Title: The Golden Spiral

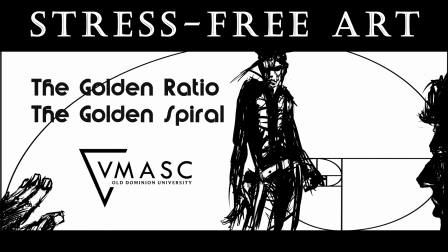0:04 Hello and welcome to one of my many stress-free art sessions. I'm your host BaTo and I will be teaching you how to create art. For this session you can use a tablet to draw or a pencil and paper.
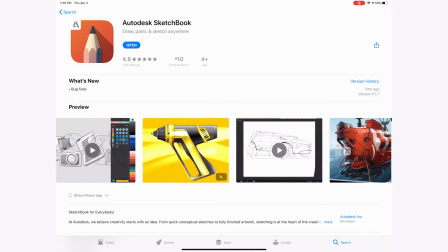0:19 I'm using an iPad and a free app called SketchBook to draw and paint in this and future sessions.
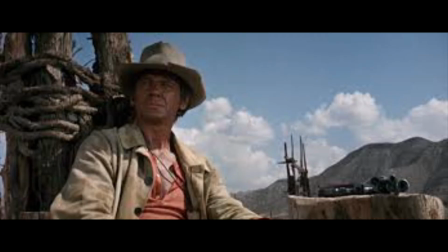0:27 For this session I wanted to talk about the composition, specifically the golden spiral or the golden ratio, which a lot of people prefer to call it that for some reason.
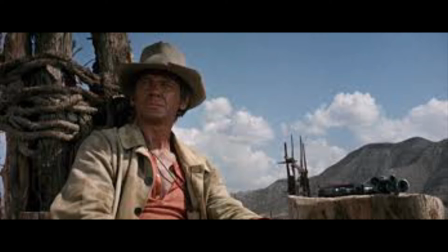0:39 But nevertheless, this is a screen capture of a movie called Once Upon a Time in the West by Sergio Leone. It's a spaghetti western movie that actually uses a lot of these rules.
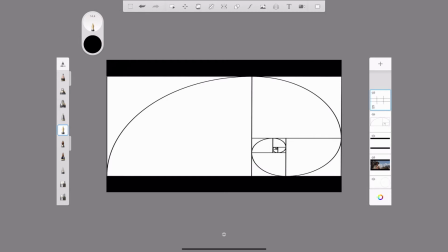0:52 And whether we use the golden ratio or the rule of thirds, the composition must be uniform and it has to take up the whole frame. It is worthy to note that the importance of the golden ratio lies in the composition of the image and the ratio on the screen,
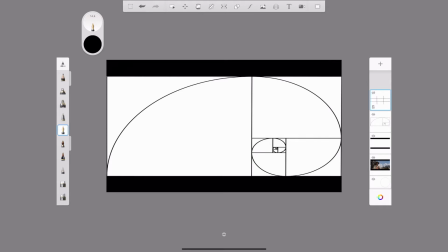1:12 and not necessarily about the spiral shape.
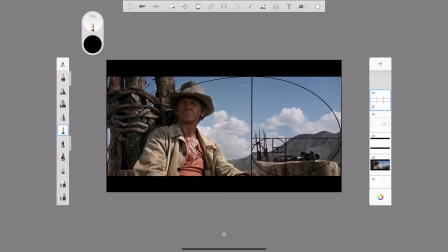1:17 So just as this is the case with the rule of thirds and the breakup of 9
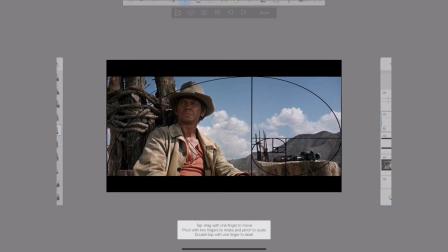1:22 equal segments in which each segment has some information or their lack of, placing everything in the middle, we talked about this before, is boring, and this is less natural than scattering information so that the viewer can actually have some breathing room and
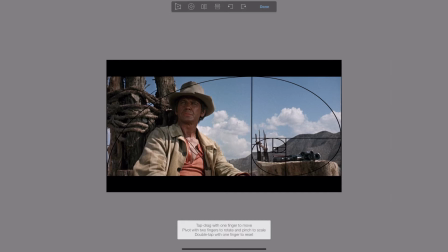1:40 reading the information on the screen quickly and accurately. So again, if you go back to my other session where I talk about the value and color and composition, I talk about rule of thirds more. I'm not going to dwell into it too much here, but instead I'm going to show you how to do it and how to use it properly.
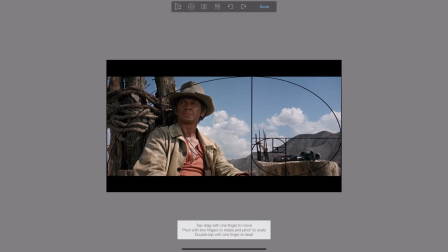1:57 So in this shot we see the separation of elements, we see the gun,
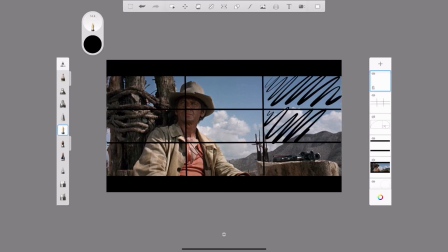2:01 we see the person sitting waiting for somebody or something to happen. And here you can also see with the rule of thirds how the intersecting points work and how we have
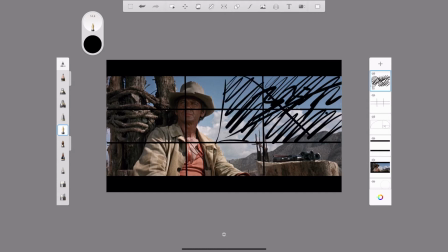2:14 33% of unused space, which you should always have, so it's not too busy, so the viewer has some time to rest.
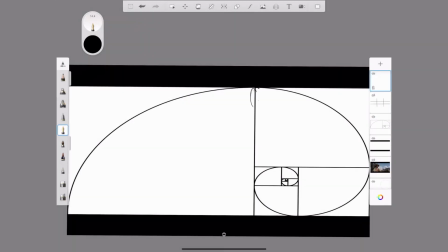2:22 So here I'm gonna start placing things in my composition.
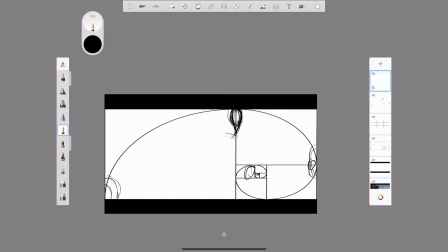2:26 I'm gonna place these circles, my points of some sort of elements maybe. I'm gonna actually tie them up to the end, the smallest rectangle or the smallest square.
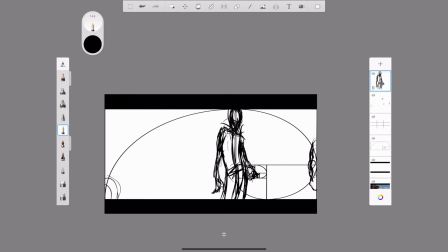2:40 So let's see what this is gonna look like. I'm just gonna draw a person, and maybe the theme is gonna be a western theme, so a western movie theme with a cowboy in the not center but just kind of offset.
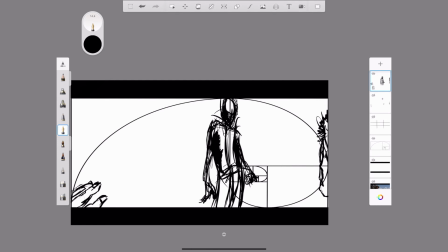2:54 And I'm gonna make it interesting that way as well, because it's not very symmetrical, but it follows that curve, it follows that spiral. And I'm gonna add another person, another head in the shot,
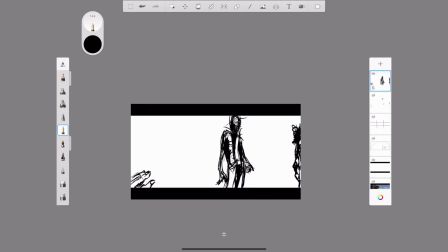3:06 maybe a hand of some sort, just to break up the roundiness, so to say. And the end result is very satisfying, because you would have never thought of the composition in this manner, I think.
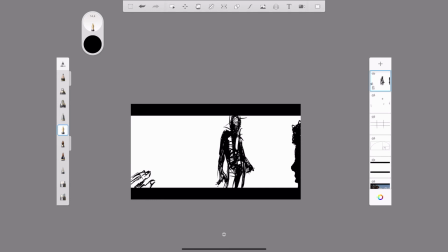3:21 But if you start using this method just for the exercise, if nothing else,
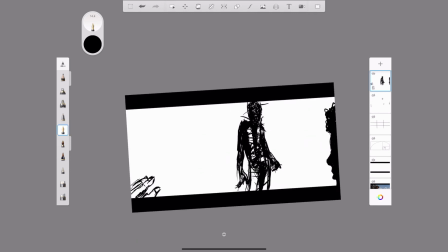3:27 your composition will improve drastically. And this shot works with the rule of thirds.
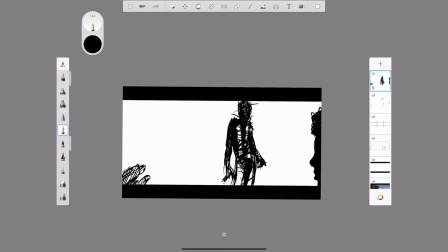3:33 As you can see, the left hand is on the intersecting point, and I have more than 33% of empty space, which is needed for the proper rule of thirds composition. That's it. Thank you.